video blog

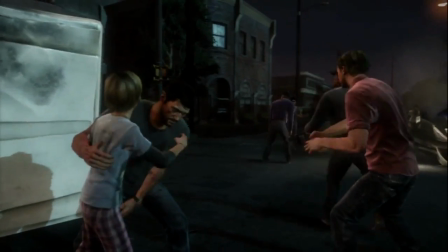494s
So because you have to carry a child, you have to keep moving forward, and you have to get to safety,
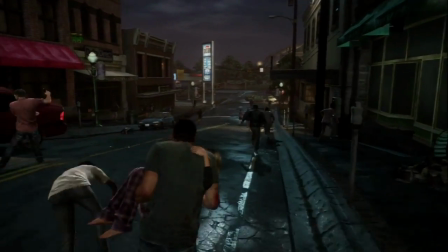500s
and the way that the chaos is like delivered to the player is just through sound and
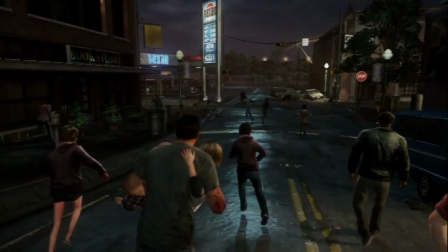508s
by some visuals, because as you can see them running along the street, you can hear people shouting and screaming, and you can also hear the monsters like running after people and just attacking people and things like that,
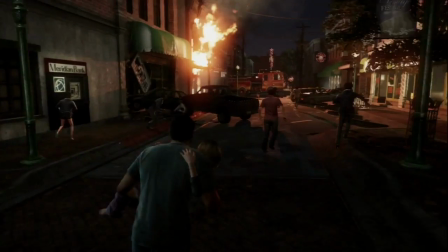521s
and there's gunfire, there's screaming,
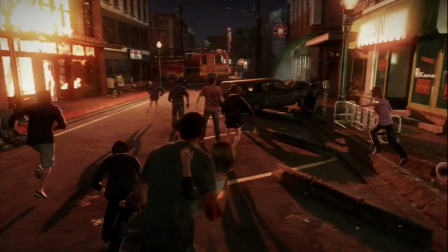525s
and all these things just encompass what madness is happening
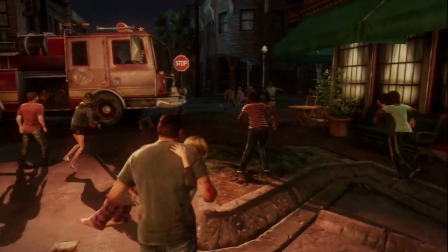533s
in the middle of this city, and this is what sells it as a horror game.
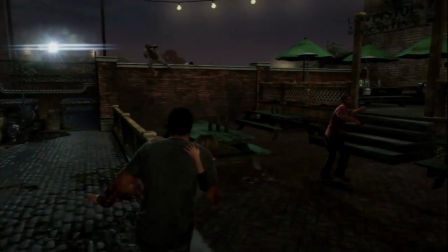538s
And also with the soundtrack, which is building even more by the second, it's really subtle,
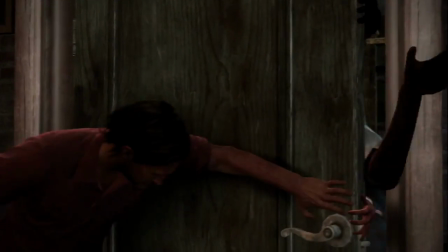544s
but you can tell by as the action amps up and the horror amps up, so does the soundtrack at the same time,
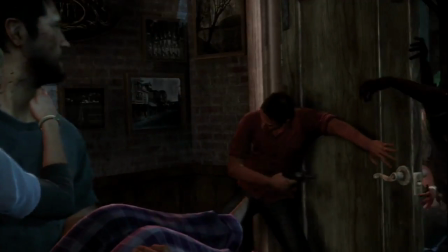552s
and they complement each other so well. And I think that's what's done so well. The Foley,
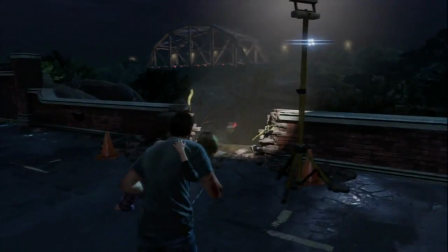558s
the voice acting, and the soundtrack just complement each other so well in help building each other to be stronger and stronger.
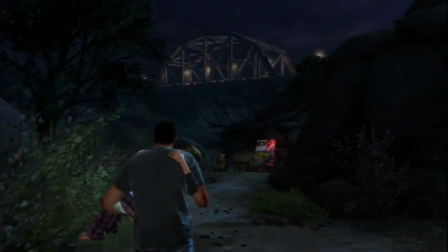568s
This part is where the audio really plays a part in the horror element of this game,
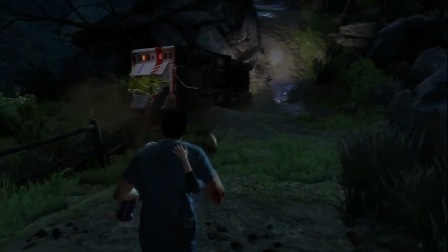573s
because as you've just walked past that man who's attacked by one of the infected,
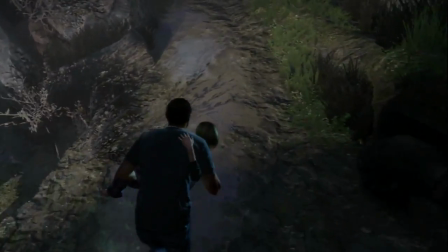577s
you can hear the infected coming behind you and slowly creeping up towards you, and as you move past the one by the ambulance, there's another one, and there's two on you, and slowly the soundtrack's building up,
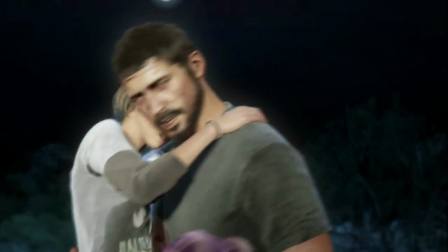588s
and you're so close to safety, and it's so intense, and then it finally cuts to a cutscene,
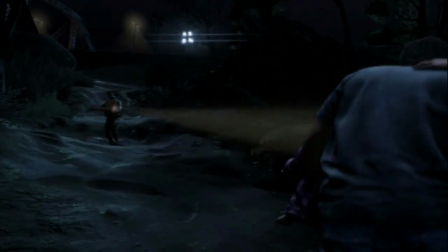594s
and you get saved by this military-looking man.
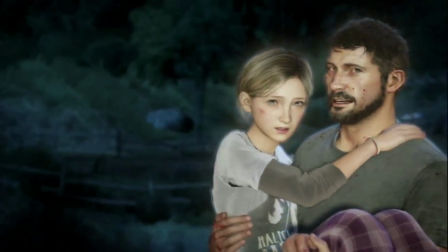600s
As you can probably notice now, the soundtrack has stopped, and
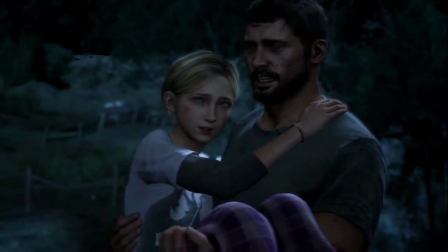606s
this normally symbolises the fact that you're safe, and you're secure, and you're free from harm.
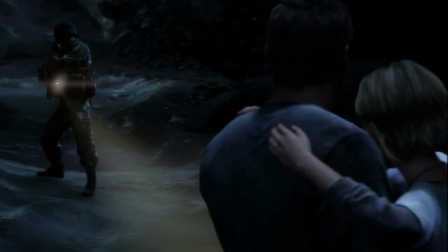614s
And as you start to hear what is saying on the radio, you can probably infer what's going to happen, and then
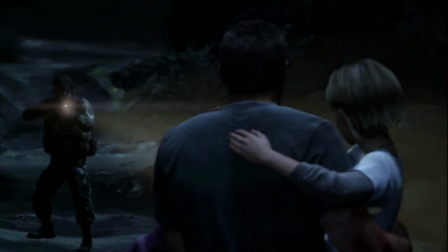623s
it does happen.
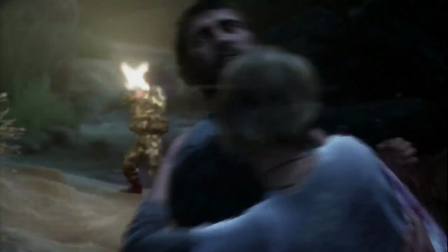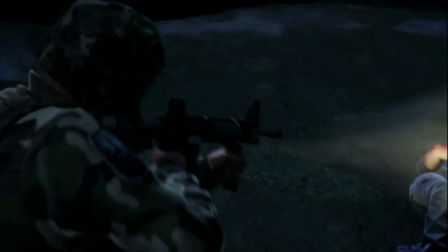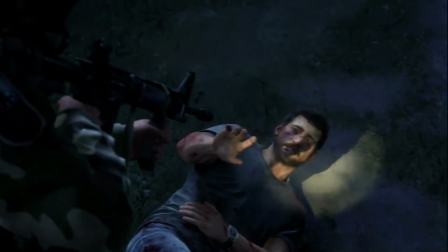634s Please don't.
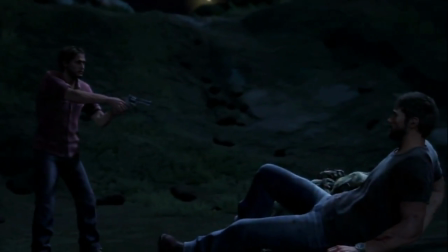639s Oh no.
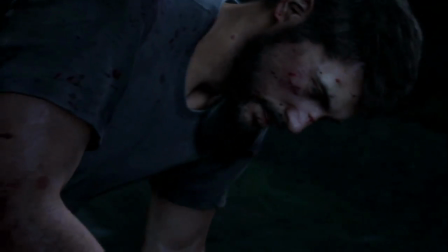641s
And then the soundtrack starts creeping again, and obviously this is to create emotion, and it really does,
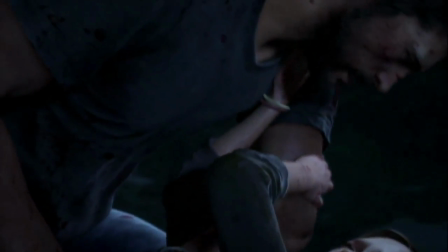650s
just by the soundtrack, what's gone on, the fact that there's no other sounds apart from the father and daughter,
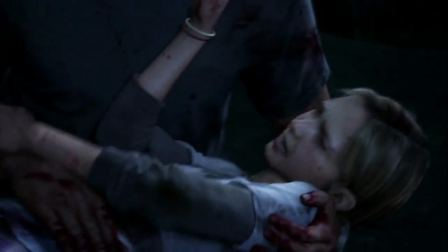658s
and the soundtrack is very emotional,
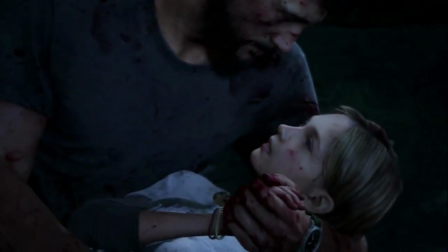663s
and it really feels like the voice actors are being very genuine and putting through true emotion with how they're
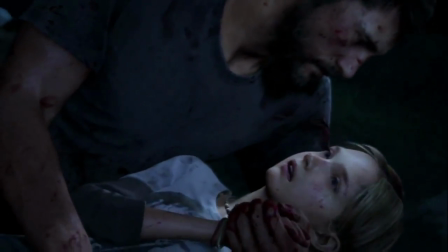673s
like evoking the performance. And it's brilliant.
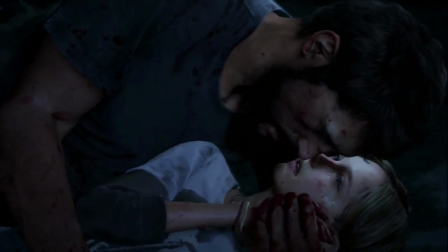683s
Next is the opening credits, which basically just
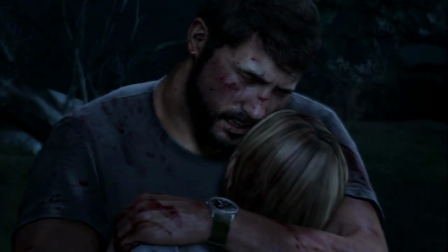688s
also gives information to the player about what's happening in the world since the outbreak,
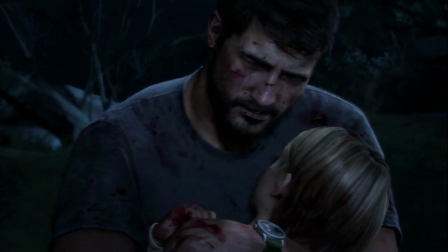696s
and then transports the player into the future, where we then rejoin the same character.